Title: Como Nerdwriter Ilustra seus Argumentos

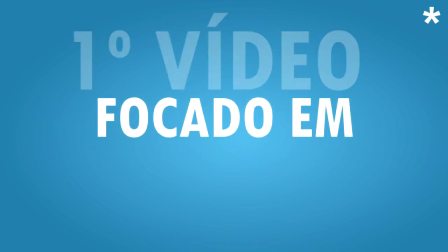(0:01)
Esse é o primeiro vídeo desse canal, focado em video essays, e por que não começar com uma metalinguagem?
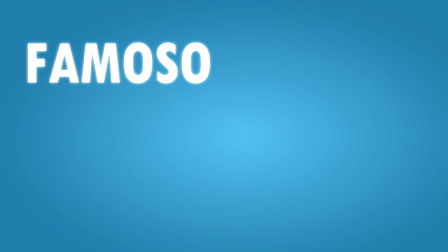(0:07)
Falando sobre um canal de video essays. O canal mais famoso do gênero, minha inspiração principal e que me introduziu a esse estilo de análise.
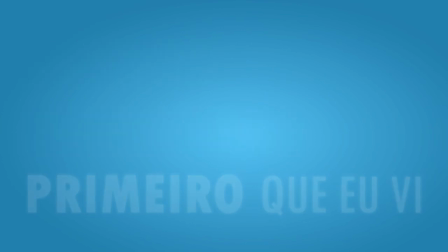(0:14)
Nerd Writer.
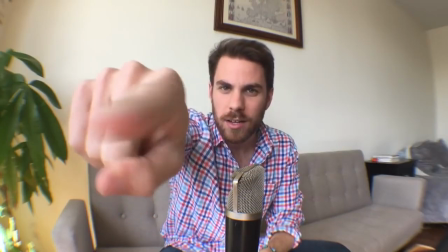(0:18)
Eu podia simplesmente exaltar de forma geral o canal criado pelo Evan Puchak.
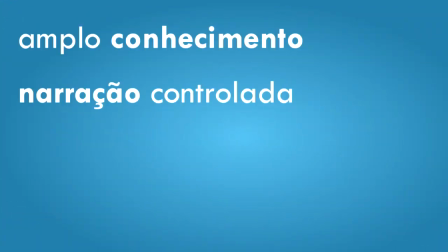(0:22)
Falar do seu amplo conhecimento sobre arte e política, sua narração controlada e suave, seus olhos brilhantes, sua barba aparada. Não, eu vou focar em aspectos da edição dos vídeos.
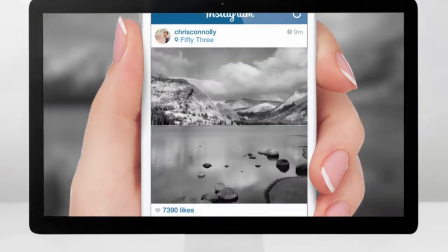(0:37)
Mesmo alguém sem conhecimento técnico na área de design e edição pode olhar para as produções do Nerdwriter e notar que há uma qualidade distinta nos vídeos.
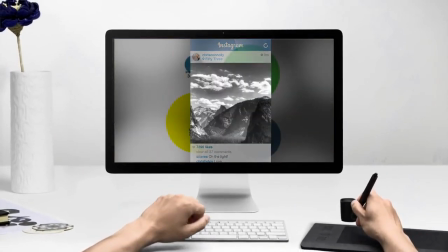(0:45)
Para qualquer webespectador, essa qualidade é palpável.
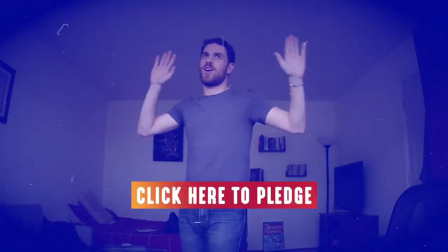(0:48)
E ganha mais força ao vermos que não é resultado de uma grande empresa com inúmeros funcionários, é só um cara com um computador na mão e ideias na cabeça.
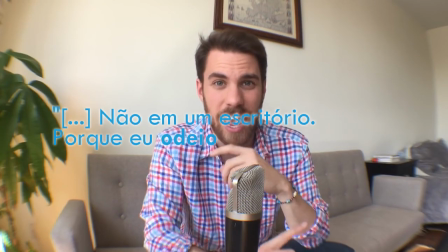(0:56) Não em um ofício, porque eu muito odeio ofícios.
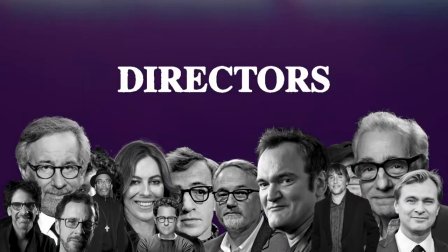(1:00)
Quase todos os vídeos do canal têm essa qualidade visual e sonora, esse esmero com o desenho das composições,
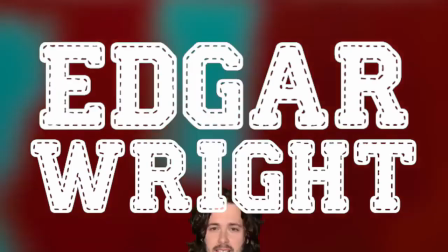(1:06)
mas sempre de forma sutil, sem tirar o foco do conteúdo com animações muito chamativas.
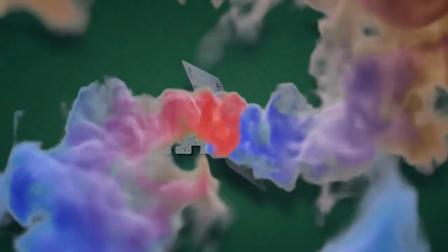(1:12)
Bom, quase sempre. Mas outro ponto notável é que os vídeos não parecem iguais entre si.
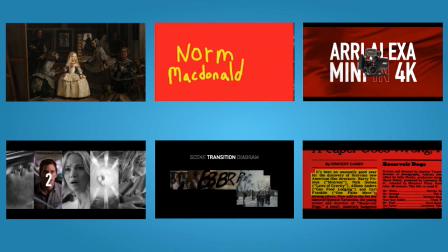(1:18)
Claro, há um estilo visual, mas as ideias não costumam ser recicladas à exaustão, mantendo sempre algum frescor a cada vídeo.
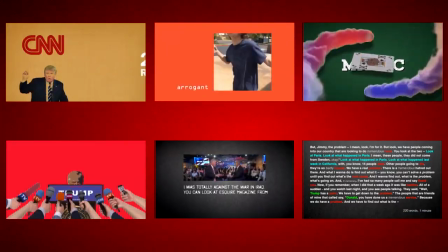(1:25)
Os seis vídeos focados em Donald Trump, por exemplo, de um ponto de vista visual, são todos bastante únicos.
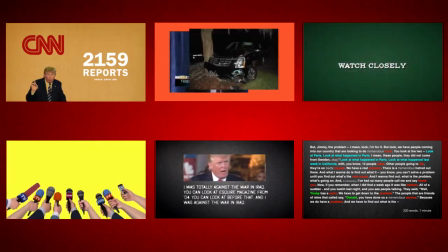(1:31)
Cada um desses vídeos tem sua própria fórmula para ilustrar o tema, e internamente o visual se mantém coeso.
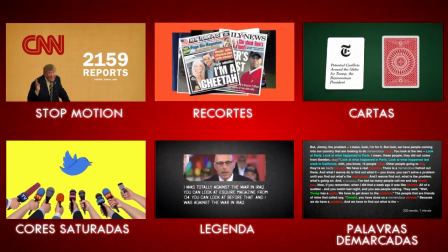(1:36)
Os elementos são estabelecidos e depois respeitados até o fim de cada vídeo.
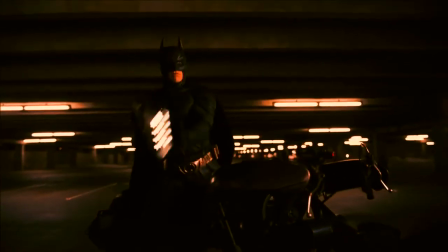(1:41)
Isso torna os vídeos mais agradáveis de acompanhar, pelo mesmo motivo que filmes coesos são melhores do que filmes desconexos.
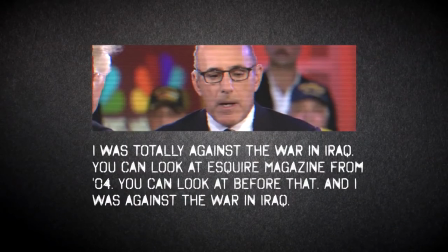(1:49)
Essa coesão se mostra de várias formas.
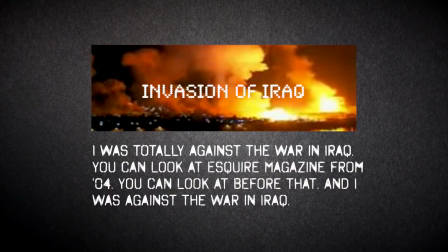(1:52)
Podem ser extremamente simples, como no vídeo sobre como corrigir Donald Trump, um cursor de mouse com efeito sonoro, e uma mesma fonte utilizada em todo o vídeo.
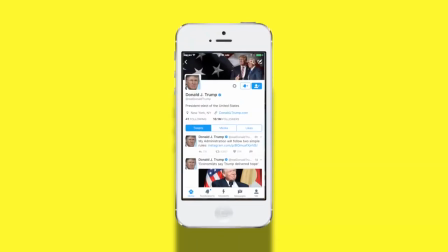(2:00)
Mas também podem ser mais complexos, como acontece no vídeo sobre os tweets de Trump.
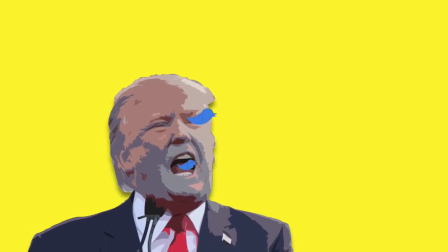(2:04)
Celulares e o passarinho símbolo do Twitter aparecem algumas vezes, o que é esperado pelo tema que está sendo tratado.
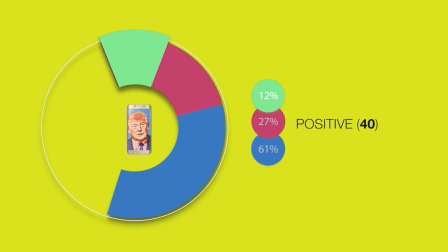(2:10)
Mas também tem a paleta de cores, que é muito clara e saturada na maior parte do vídeo, soando infantil e chamativa como os próprios tweets do presidente.
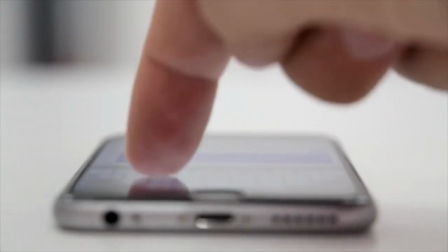(2:18)
Esse tom mostra sua relevância quando é quebrado no fim do vídeo, onde a paleta se torna muito mais dessaturada e realista, concluindo o tema com a seriedade que ele carrega.
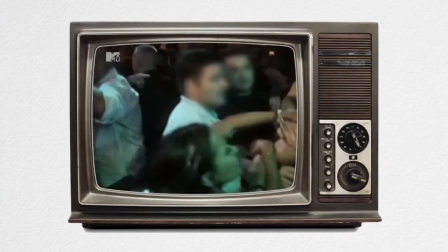(2:28)
Para alguém que produz conteúdo audiovisual, assistir o NerdWriter serve não só como motivação, mas como exercício de criatividade.
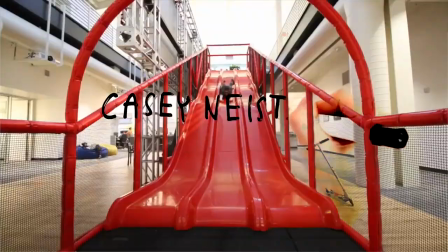(2:35)
A coesão visual dos vídeos é concebida de forma simples, quase imperceptível,
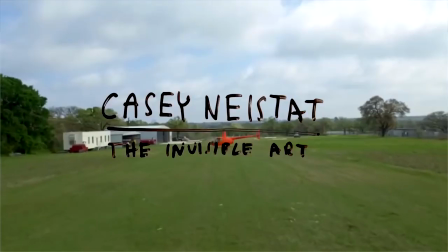(2:40)
mas é um dos grandes motivos que torna o conteúdo tão interessante e rico, ao mesmo tempo que provavelmente torna o processo de criação muito mais fluido.
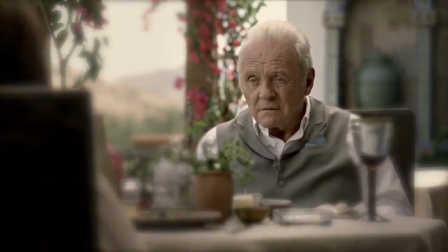(2:48)
Uma vez que ele teve a ideia, ele não precisa reimaginar a maneira de ilustrar seus argumentos a cada nova composição, basta seguir o que foi estabelecido.
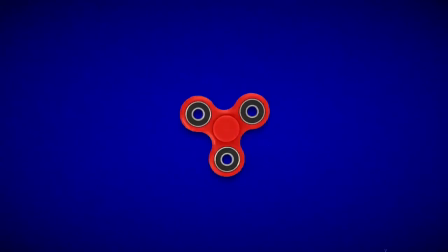(2:56)
Essa preocupação com design e composição consegue dar dinâmica para qualquer assunto, mantendo a atenção do público e ilustrando de forma satisfatória as ideias transmitidas ali.
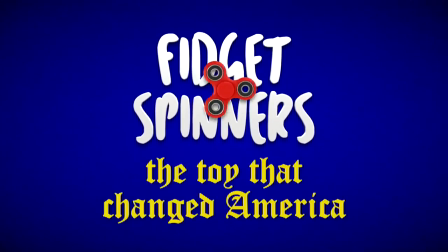(3:05)
Eu acho que por isso que o Nerdwriter é uma inspiração para tantos aspirantes a analista de YouTube.
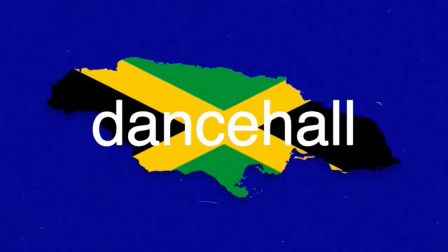(3:11)
Mas, independente se tu quer produzir conteúdo nessa área ou só, ter mais um motivo para apreciar o trabalho desse artista,
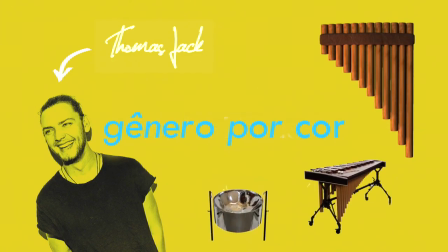(3:17)
faça-se a observar com mais atenção as escolhas visuais feitas por ele. e tu vai notar o que ele consegue fazer com elementos simples como cor,
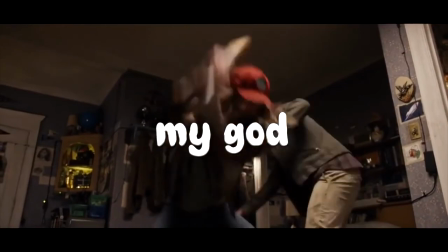(3:24)
símbolos, fonte e efeitos sonoros.
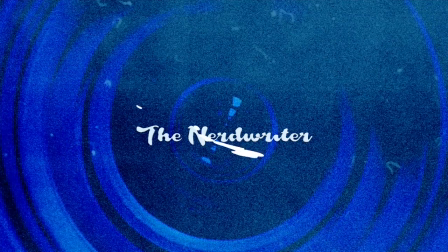(3:33)
É indiscutível que esse canal é espetacular, mas não é só pelo conteúdo. Todos nós, em algum tema que seja, temos o que falar.
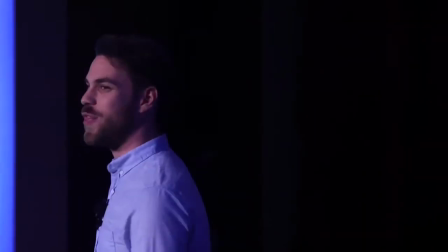(3:41)
O que podemos aprender e o que o Ned Ryter tem para nos ensinar é como.
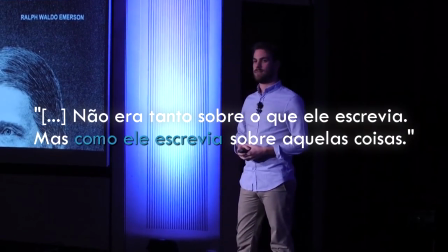(3:50)
Tchau.